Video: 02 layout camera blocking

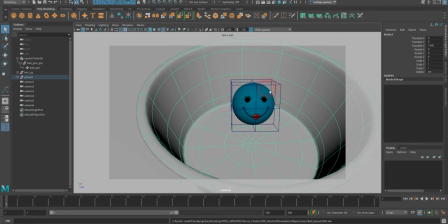0:00 Now that I have my cameras laid out,
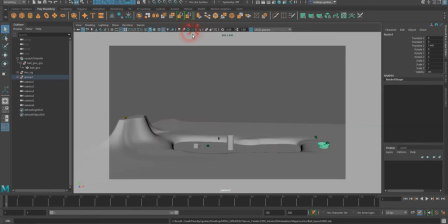0:04 I just need to start doing some blocking of animation on each one of those things. So I'm going to start by saying, okay, my first camera, for how long do I want it to stay on frame? And I could just say, okay, I can keep the camera there for about
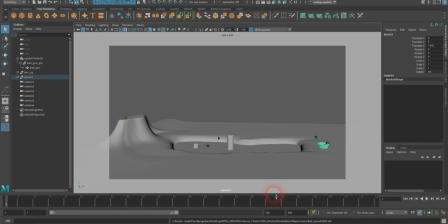0:24 2001, 1001, 1002, 1003, 1004, maybe 4 seconds with me, which means about 96 frames. Um, and I'm going to actually uh, unlock my camera. I'm going to just do a slight zoom in, very, very subtle.
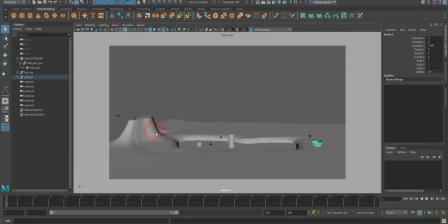0:41 I'm going to just start a bit wider so I can just give a little bit of a chance. So I'm going to select my camera and I'm going to just say, go under animation and just say key so that I go that and I go to frame 96.
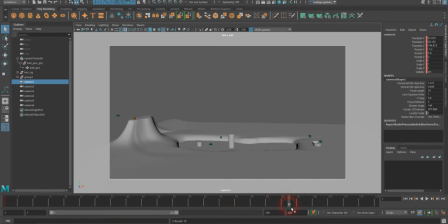0:57 I'm sorry, um, yes, 96, which is 4 seconds. I'm just going to just slightly zoom in, very, very little. You don't want to abuse it. So you can play back.
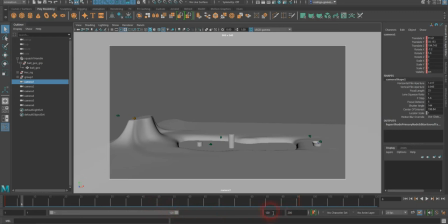1:16 There we go. So the camera is easing in and easing out already. And I'm going to start changing my name here. So I'm going to call camera 1. I'm going to just shorten it so it's a bit faster. Cam 01 underscore frame
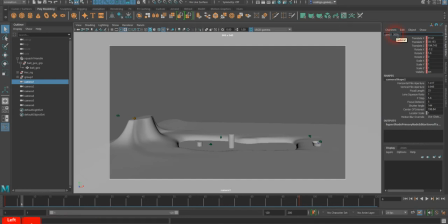1:32 0001 underscore 0096. That way I know my frame range already. So you can see it right there.
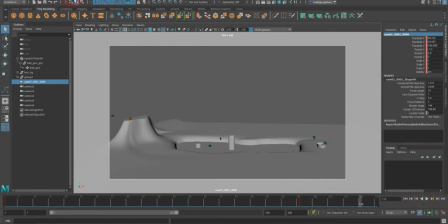1:48 Alright, and my camera is easing in and easing out as we look at my graph editor.
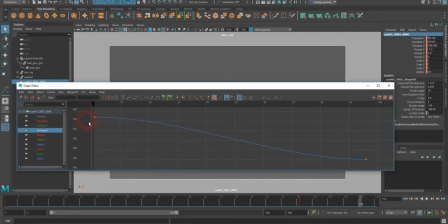1:53 Camera, you see it translate in Z. There is a slight, it's in and it's out.
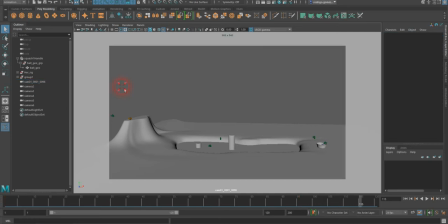2:01 That will make the camera a bit subtle. I usually do and I recommend you to be very, very subtle with camera moves. Don't make them too drastic. It's always a bad idea. You make big moves, you make your audience dizzy. All right, and the next shot will start from camera two.
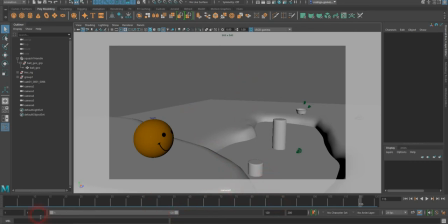2:20 Camera two we're going to start in frame 96. So frame actually 97, and I'm going to say my character is going to maybe be there, look out, and we let the audience kind of focus, and we're going to figure out a way for us to highlight the bucket at some point.
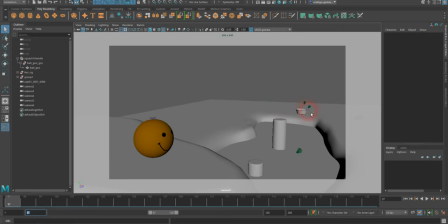2:40 Maybe we do a little sunbeam or something that makes it visible in the distance. So I'm going to just make sure I get my object, and I'm going to just start um, with it like there.
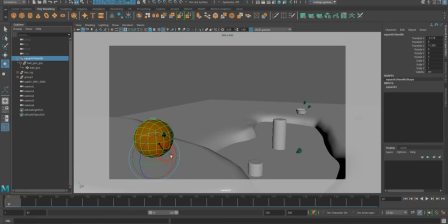2:55 I'm going to say it's going to do maybe a couple bounces, boing, boing, and then look over, and then we let the audience look in the distance, and then he probably just holds there for a second,
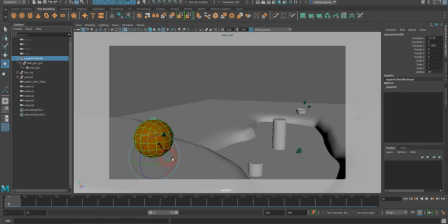3:10 or maybe bonks one more time before winding back or rolling back to jump off in the air. So let me try to do that. So that means that maybe he's going to be on this shot. Let's try to do it for other for let's try to do it for 5 seconds to see how that goes.
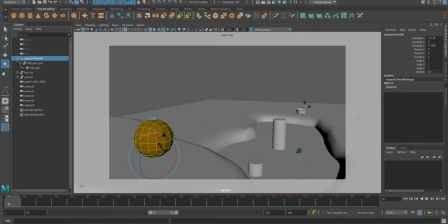3:29 So I'm gonna start. Let's try to get my calculator on because I'm not good with math.
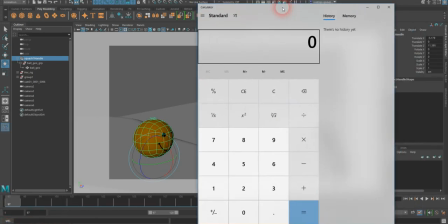3:35 So I'm going to do here my calculator. I say 5 times 24 is equal 120 frames.
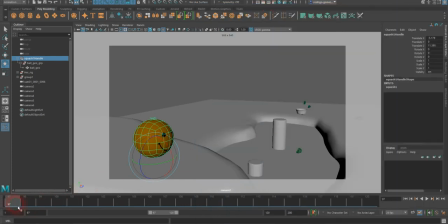3:48 So from 97 plus 120 will be to 240. What? 97 frames plus 120, 217.